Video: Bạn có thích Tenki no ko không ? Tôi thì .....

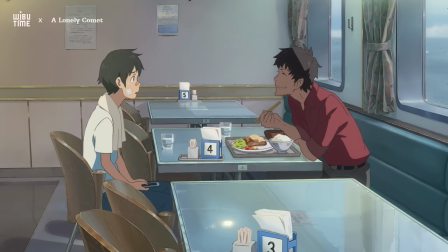(0:13)
Với nhiều người, Tenkinoko có lẽ là tác phẩm không được đánh giá cao và có phần lép vế nếu như so sánh với những tác phẩm trước đó do Shinkai Makoto thực hiện.
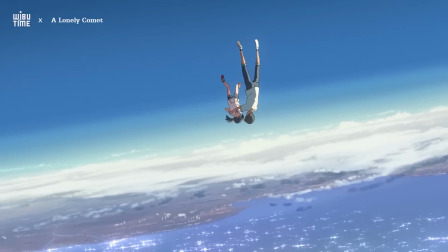(0:21)
Nhưng cá nhân mình thì không nghĩ như vậy, mà trái lại, Tenkinoko chính là sự trưởng thành, là kết tinh trong con đường nghệ thuật của Shinkai.
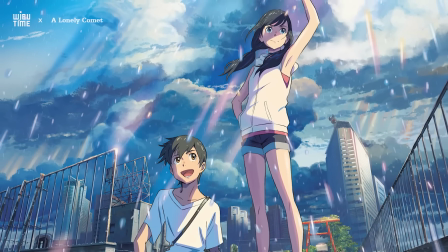(0:29)
Tenkinoko vẫn đứng được ngang hàng với các tác phẩm xuất sắc nhất của ông.
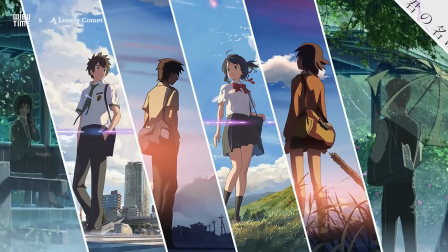(0:32)
Các tác phẩm Shinkai thực hiện không chỉ có mặt hình ảnh tráng lệ Làm người xem phải mê mẩn trầm trồ Mà lại còn giàu ý nghĩa ẩn
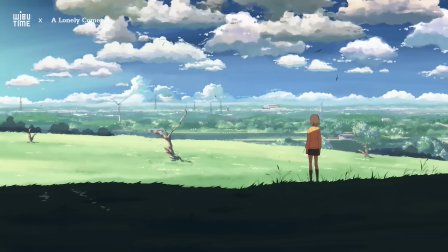(0:39)
sâu Trong 5cm trên dây Đấy là hình ảnh góc rộng của những cánh đồng trải dài vô tận Toát lên được sự cô đơn tột
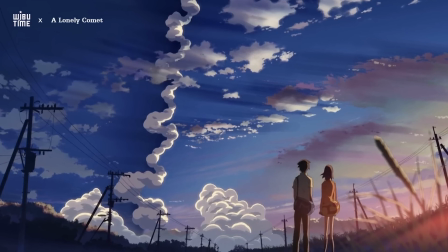(0:45)
cùng của Takaki Hay đấy là hình ảnh của quả tên lửa với vệt khói xé đôi bầu trời Ẩn dụ nên chi tiết bị chia cắt lứa đôi với
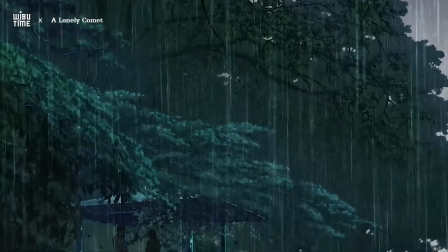(0:53)
Akari Trong Kotonoha Noniwa Hình ảnh mưa rơi được hoạt họa mỹ miều Từng giọt mưa trong suốt phẳng phất thứ ánh sáng lấp lánh
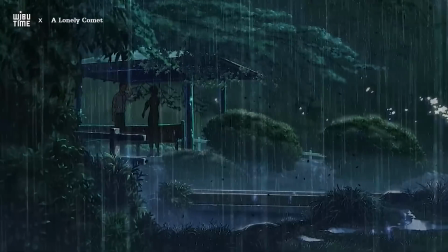(1:00)
huyền ảo trên từng tán cây, trên nền đất, trên mọi vật, như thể thay lời muốn nói mà gắn kết cặp đôi chi kỷ Takao và Yukari.
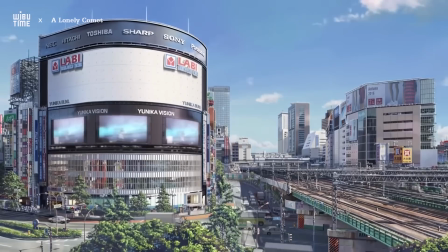(1:08)
Trong Kimi-no-nawa, thành phố Tokyo được miêu tả lộng lẫy, náo nhiệt và chán đầy sức sống,
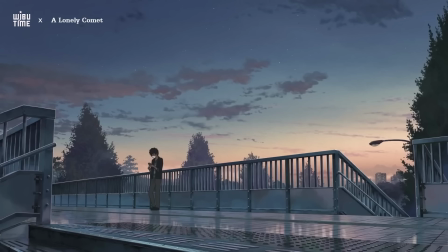(1:14)
tạo nên sự tương phản mạnh mẽ giữa nét hiện đại với lối kiên trúc cổ xưa tại khu làng Itomori cổ kính.
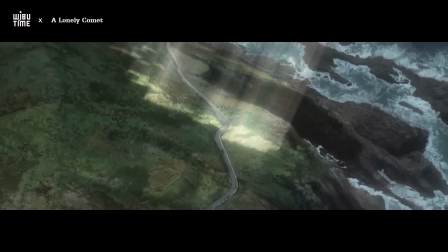(1:20)
Hẳn là bạn cũng không khó nhận ra, gần như mọi hình ảnh Shinkai phát họa, tất cả đều được sử dụng miêu tả nét đẹp của cuộc sống bình dị.
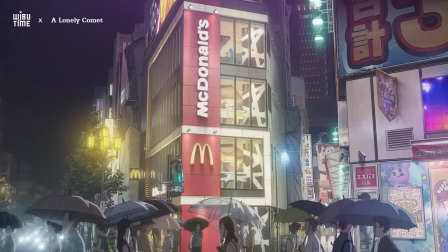(1:27)
Thế nhưng, đã là cuộc sống thì luôn phải có hai mặt, cái nét ảm đạm ấy vẫn chưa thực sự hữu hình cho đến khi Tienki no Ko ra mắt.
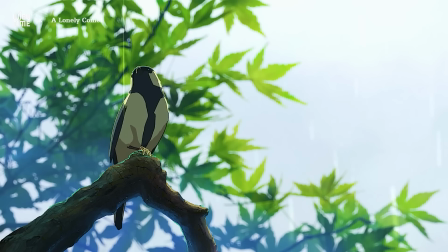(1:34)
Trước đây, mưa rất hợp tình, nhẹ nhàng và đẹp mắt, mưa gắn kết mọi người trong Kotonoha.
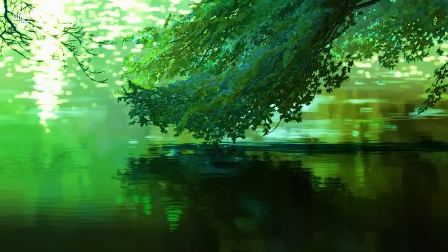(1:39)
Ai cũng có thể cảm nhận được sự chuyển mùa chậm rãi qua sắc màu của từng chiếc lá trong các cơn gió thoáng qua.
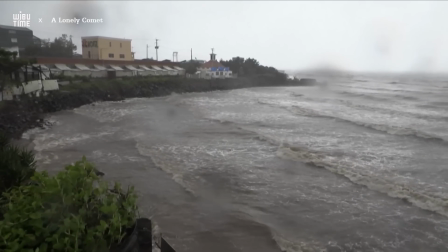(1:45)
Tuy vậy, trong những năm gần đây, mùa mang thay đổi thất thường, mang lại dông tố.
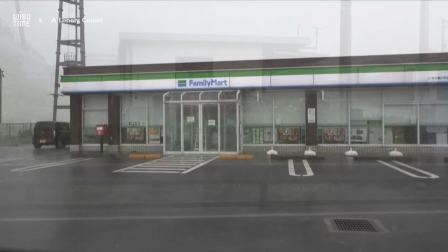(1:49)
Cứ như thế chính sự đổi mùa đang tấn công chính chúng ta Nhật Bản luôn phải đối mặt với dông bão Những cơn mưa kéo dài triển miên,
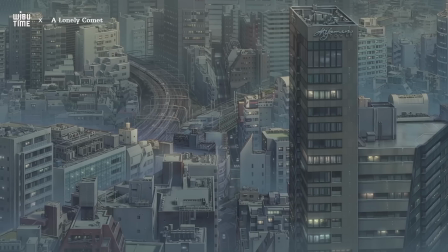(1:57)
không dứt Trong tên Kinoko, Shinkai phản ánh hiện thực này thông qua cách ông phát họa nên cơn mưa Những cơn mưa trong tác phẩm
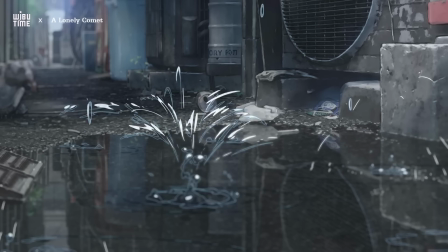(2:04)
đã phần nào mất đi tính dịu dàng thường thấy Mà thay vào đó là mưa rồn rập,
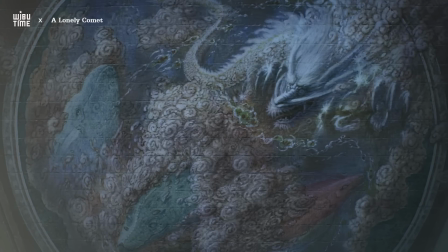(2:08)
triển miên, không dứt Chưa dừng lại ở đấy Hình ảnh của những con rồng uốn lượn dữ tợn trong số ít toạn cảnh trên các tầng mây đen Với sấm chất rằng xé,
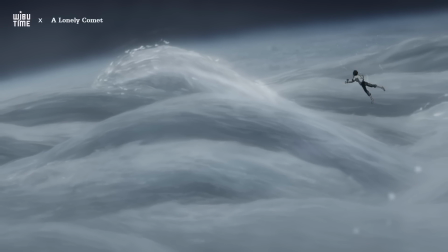(2:16)
che kín hết cả bầu trời như những dấu hiệu cảnh tỉnh về sự thay đổi mãnh liệt của tự nhiên đang diễn ra.
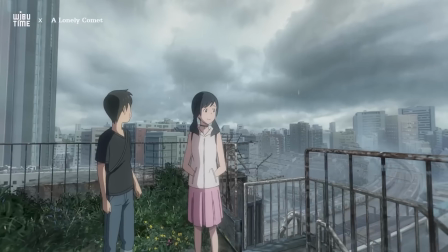(2:21)
Không chỉ vậy, sự đột phá về góc nhìn nghệ thuật của Shinkai còn thể hiện qua những mặt tối ở Tokyo mà ông lựa chọn để miêu tả.
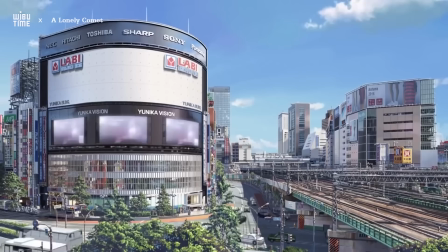(2:28)
Trong những tác phẩm trước đó, Tokyo là thành phố mang nét đẹp lịch lãm, là nơi ấp ủ, ươm mầm đến những giấc mơ của những người trẻ tuổi.
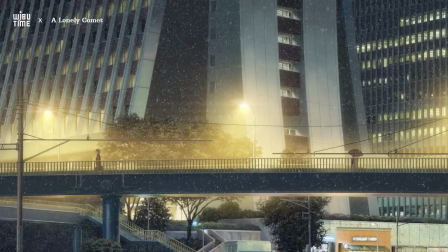(2:35)
Vẻ đẹp mỹ miều của Tokyo được phát họa qua hình ảnh của những tòa nhà trọc trời với những ánh đèn đường,
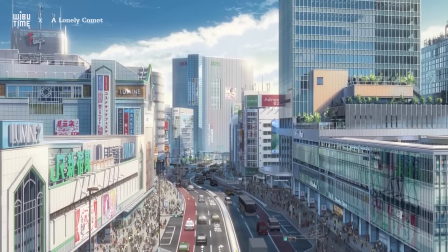(2:41)
biểu hiện huyền ảo, đa màu sắc, Với dòng người, xe cộ tấp nập qua lại Nhắc đến đây,
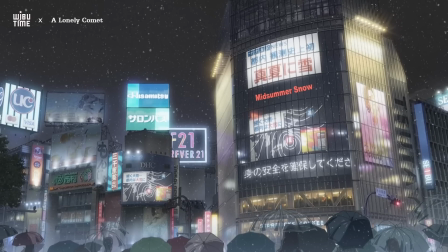(2:47)
hẳn bạn cũng nhận ra sự khác biệt mà Tenkinoko đem đến Trái ngược với vẻ bề ngoài hào nhoáng thường thấy Tokyo trong Tenkinoko toát lên một vẻ u sầu,
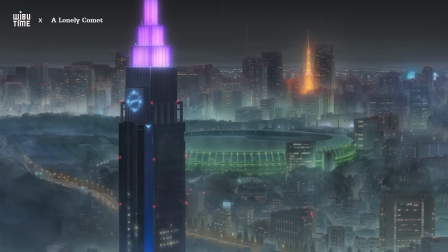(2:55)
ảm đạm Hình ảnh tráng lệ của những tòa nhà cao tầng dần được thay đi bởi những khu phố đèn đỏ Những con
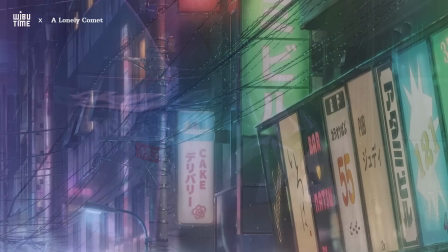(3:01)
đường nhuộn nhịp, không gian thoáng đãng Dần nhường chỗ cho các con hẻm kín mít Đâu đấy là sự lẻ loi của những góc khuất nơi bảng hiệu Của những khu nhà chật trội,
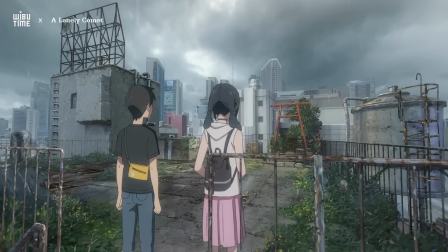(3:10)
tối tâm và ẩm thấp Sự tương phản càng mạnh mẽ hơn khi ta chứng kiến đi cảnh tòa nhà có ngôi đền bị bỏ hoang ở giữa một thành phố sầm hút hiện đại.
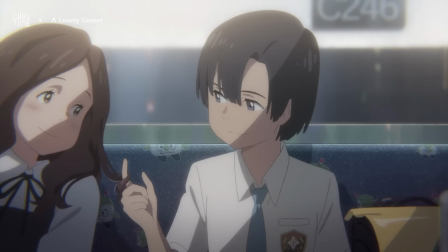(3:17)
Một lần nữa, nhấn mạnh lên chủ đề của tác phẩm.
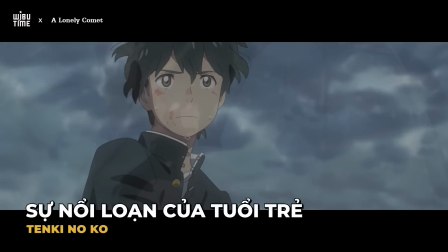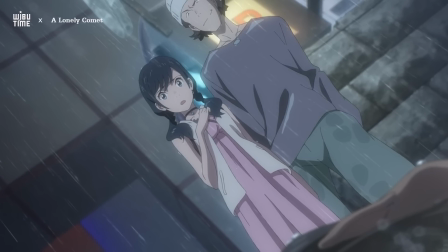(3:25)
Tokyo không đẹp như ta nghĩ, ẩn sau ánh hào quang trói lọi là cả một cuộc đời khổ cực, đầy ấp những cạm bẫy, cám dỗ mà những con người trẻ tuổi hàng ngày phải đối mặt.
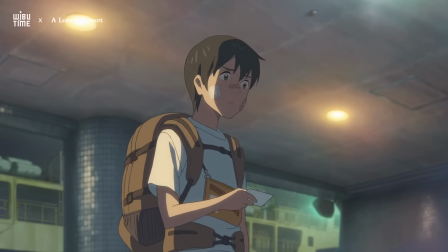(3:34)
Hồ Đa Ca một mình tự lược lên thành phố phồn thị Tokyo để đổi đời, nhưng cuộc sống đâu có đơn giản, xã hội như một cơn sóng, một dòng chảy uốn lượn, khi thì bằng phẳng,
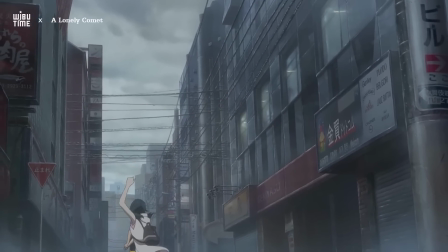(3:43)
lúc thì gặp gành cuốn đi những con người không thể hòa nhập.
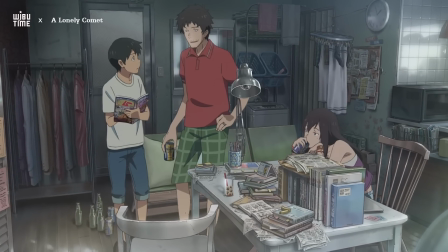(3:45)
Khi ở nơi đất xa người lạ, mỗi ngày là một cuộc chiến, nào là sự chắt chiêu từng đồng cho tiền nhà, tiền ăn, làm sao để lấp đầy cái bụng khi đến bữa,
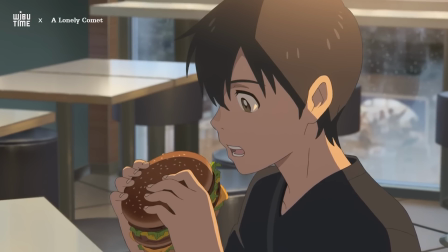(3:54)
hình ảnh Hodaka sao mặt chân thật quá.